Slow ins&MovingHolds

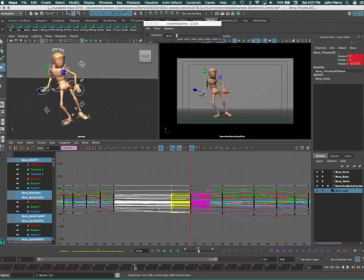[16:32]
You'll probably see something jump a little, but don't everybody jump. That's everybody who's now is turned into. So it's quite a bit of a change, right? There's a lot of attributes that weren't slowing in. Bang, and now they are. If I want the whole key to slow in, then I can flatten out the whole key and it'll slow out.
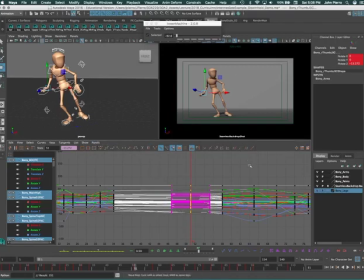[16:48]
It'll slow in and slow out, which will make it even more quiet, okay? So let's hit play. A little more quiet as it stopped there, okay? So that's another way to kind of say, okay, I don't want to exactly stop my character. I just want him to really get a little bit quiet and then get out of there. I'm going to ask you guys to use a moving hold.
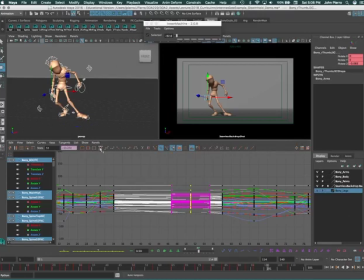[17:07]
So a moving hold is, and I'll just put this back to auto tangent so everything's a little bit floaty still. And just give yourself another breakdown here as far as middle mouse. Again, I'm going to grab something pretty darn close to 51, 48 or 49, and middle mouse that back to about 41.
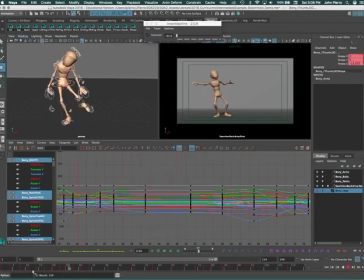[17:25]
Key that. And now that should give me a much quieter moment, see? And now it really feels like it stopped, okay, before it starts again. You want to feel like that action has come to a complete stop and settled before your character moves again.
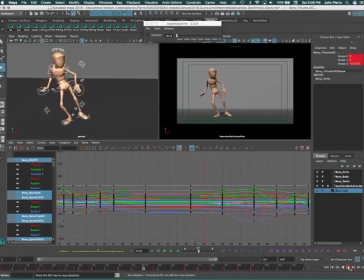[17:44]
And that's just a quick way. You could really get in here now and go in and kind of craft deciding, like, you know, something is moving slightly more, or do you want to slump down a little bit more, or whatever you want. But that's a basic idea of getting your character to kind of soften in.
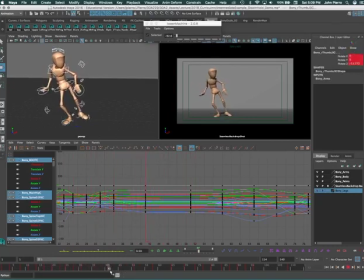[17:58]
Now I'm just kind of randomly putting these in, these slow ins and these random moving holds for random timing and saying, okay, that's cool. Obviously all of this stuff is negotiable. You can say, that's too hard of a, you know, he stops too soon, so he sticks a little bit.
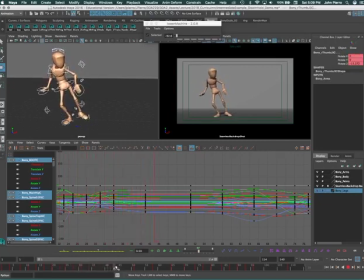[18:13]
And wrestling with how much and how fast and slowly this happens, how much time, is all part of the process, okay? So I'm not going to wrestle too much with that. I'm just going to put it out there that when you hit play and it stops too quickly or it floats too much, well, then it's your job as an animator to figure out why it doesn't feel correct,
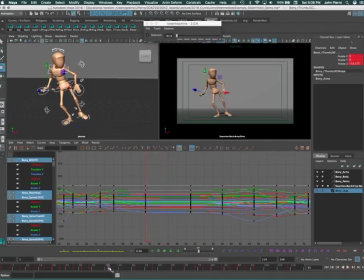[18:32]
why it doesn't feel like a pause or a stop. It feels too floaty, or why it sticks too much and your character jerks to a halt too much and it doesn't feel natural. So then soften it up some. So give it more time, or change it out again, and it maybe you're making your spacing too tight for the slow in, okay?
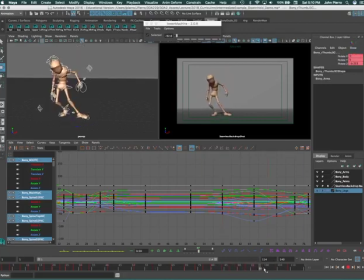[18:50]
And then just quickly to kind of settle him in. You know, whenever you're stopping your scene too, you want your character, again, you're going to see this all floats into the last pose and he just drifts away, right? So let's look at how that feels. Not really, it's a little floaty, so we can keep him moving
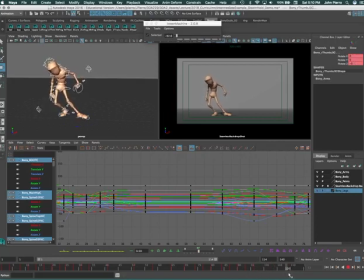[19:10]
just by getting that breakdown to slow in and start to pause here, even into the last pose before we cut. So I'm going to use that tween machine on this one, have my character selected, and I'll say let's keep him moving up to about a frame 99, and I'll push my slider to the right,
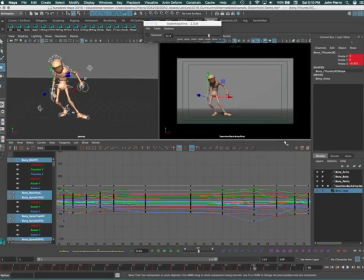[19:28]
check my position, and I want it a little bit tighter. Boom, that'll be a little faster, and then I'll slow in a little bit there and see if that feels better. Oops, boom.
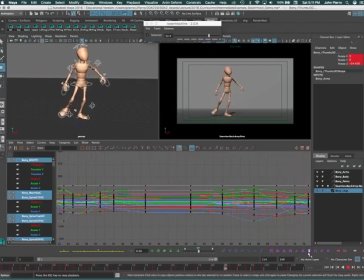[19:41]
And obviously I'm doing this in Maya, so the timing is not going to be Exactly correct. And I really, I could put in a moving hold here before I cut and open up my time a little bit more just to make sure it feels soft. Or I can grab my key here, flatten it out once again just to make sure everything slows in.
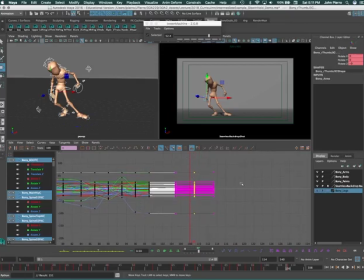[20:00]
But there's no keys on the other side, so most likely everything is slowing in. Okay. All right, guys. So moving holds and slow ins. Add some of that stuff.
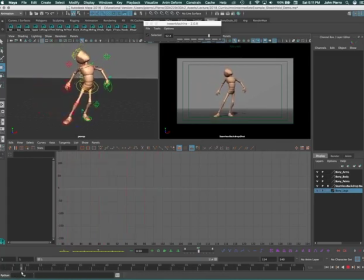[20:11]
Look for any option to, like, even when my character comes up. Before he comes down, that's a good place even to think about putting a slow in. Let's see if I don't know if I have here. There's a pose here, and then he's going to start to come down. Let me just do that real quick before I say goodbye. I'll select this, and why not even open this up?
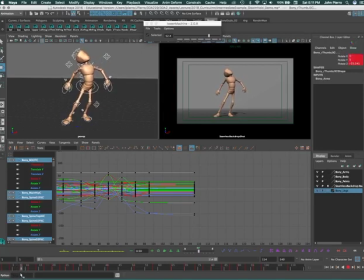[20:31]
So I'm going to make him slow into this pose before he comes down and rocks back. So I'm going to give this more time, and I'll just push everybody down a bit.